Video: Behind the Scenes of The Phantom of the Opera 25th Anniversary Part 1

I'm taking a picture of the photographer.
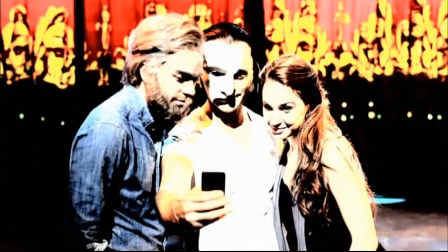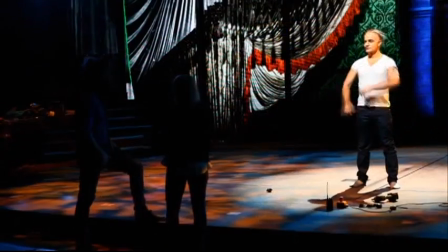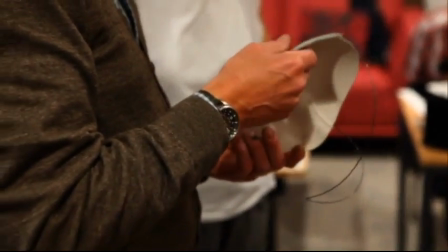This mask is Rameen's new mask, especially for the 25th anniversary,
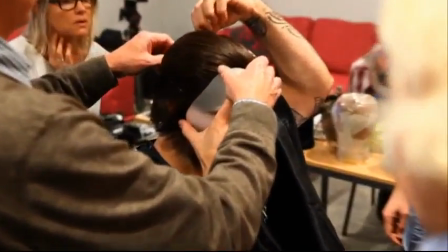which we've altered slightly from his existing mask, because it's always kind of good to play with details, really. And also the makeup's changed a little bit, and the mask has to fit exactly over the makeup.
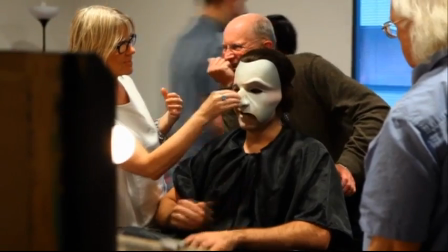From a performance point of view, it has to do that, but also from a technical sound point of view, from his microphones and things, it has to sort of look good. And it also very much has to enhance Ramin's
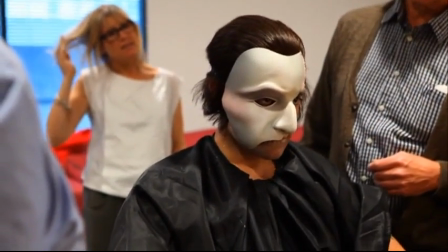face in that the idea is that the Phantom has tried to make himself
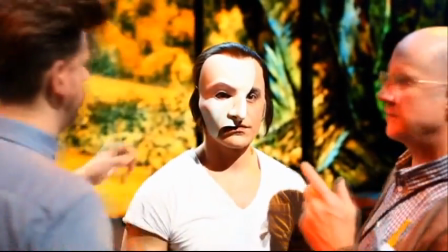look extraordinarily attractive and masculine and handsome. and so his
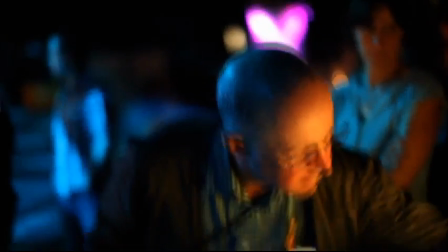way of doing it is the mask and the original concept of this which came from Maria Bjornsson was that because of
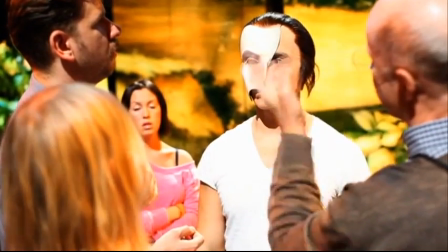the period he'd actually made this in fine porcelain although technically of course we don't use porcelain that's the overall image of the
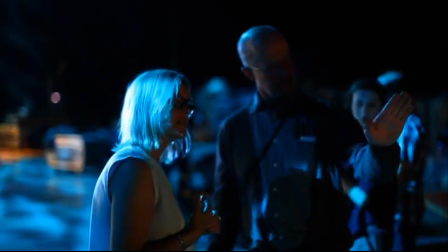thing that he's made this mask particularly to make himself to hide this gruesome sort of distortion in the rest of his face.
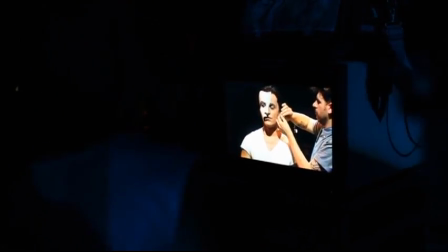We also spend a lot of time making sure that the shape of the mask works really
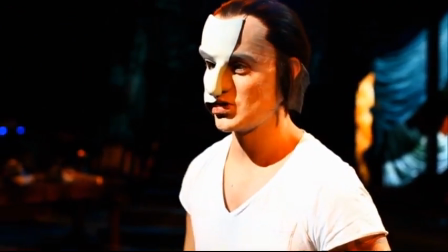well as a sculptural item in itself because at the point where Christine pulls the mask off,
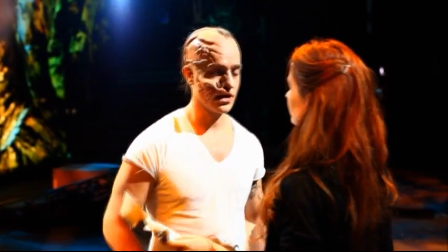it becomes an object in itself. It's no longer a mask, it's also a sculptural object. Today's our first rehearsal. We open in less than two weeks, actually.
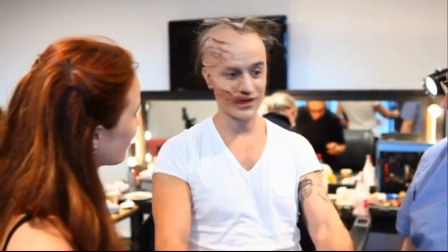We open on Saturday. So we're doing this 25th anniversary concert at Royal Albert Hall. I play Christine Daae, really excited.
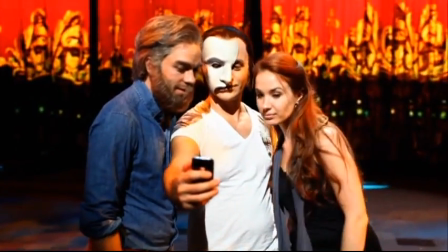She's definitely a dream role for a lot of girls, and she was definitely a dream role for me.
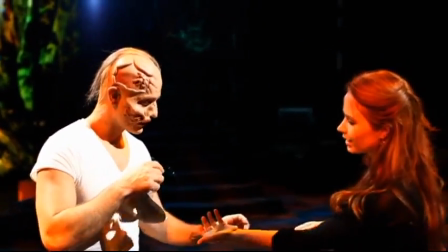And I was very lucky that I got to do the show. This is a once-in-a-lifetime opportunity.
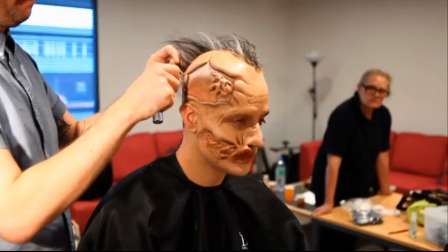I've played the role in town for two years, but obviously, because to get it right for the DVD,
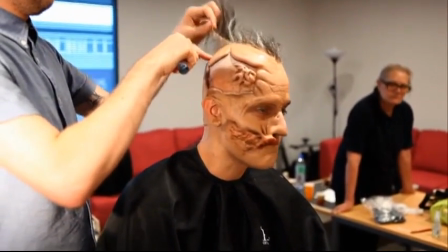it's never been this intricate, and there's so much time spent on it. and the amount of makeup,
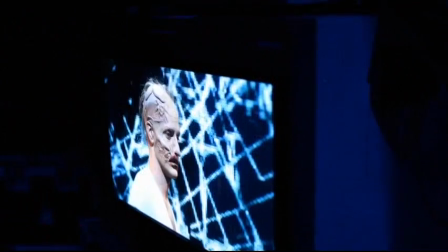as you can see, it's starting to crack. But it's a cool process.
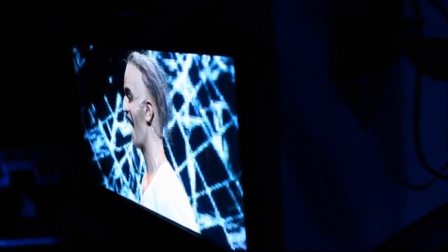It helps with everything, you know, to get your head around it. Great, you know, to have Chris Tucker do it, too, the original guy.
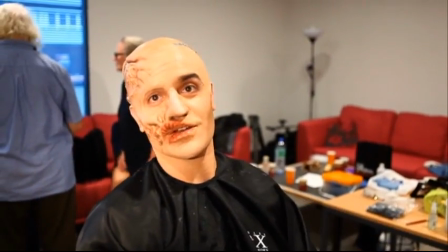I'm really looking forward to watching him do it. It's so detailed, and to do this occasion, I'm just so grateful for, and really excited to put my take on it.
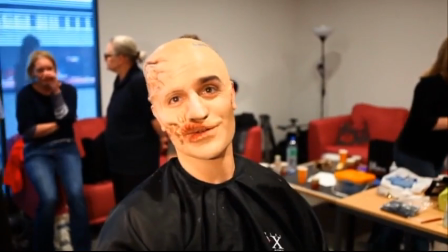So to start the rehearsals, go through this process, Chris Tucker on my birthday, it's a good one.
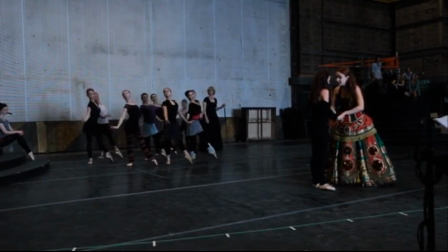Hi, I'm Cameron McIntosh and in the wonderful Ealing Studios, those amazing historic film studios,
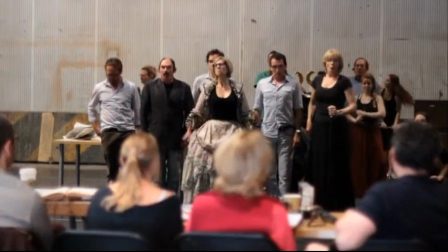where we are putting Phantom of the Opera together for our 25th anniversary. it couldn't be a more perfect place and quite amazing to see so many people from the show's history and new people who have been in the production to make this one-off event with over 130 people in the cast and glorious orchestra that you can hear next door
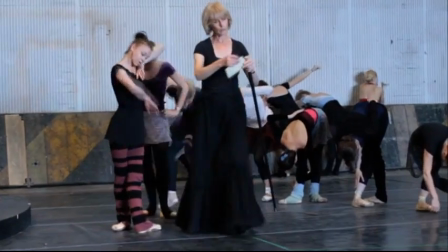and only three days to go so I'm I'm excited but nervously I'm really excited.
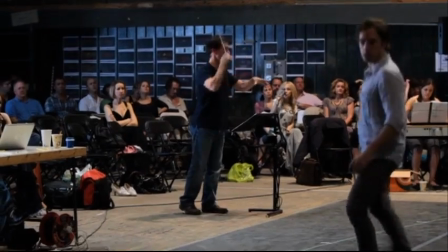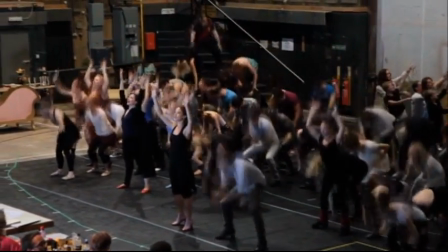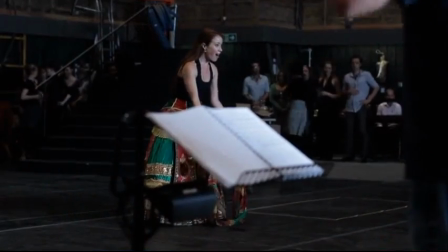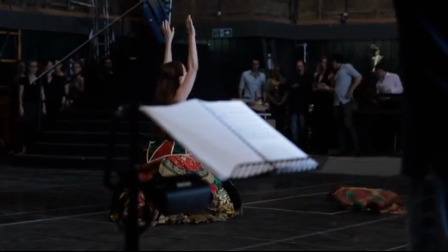Well, today is the last run that we have in the room.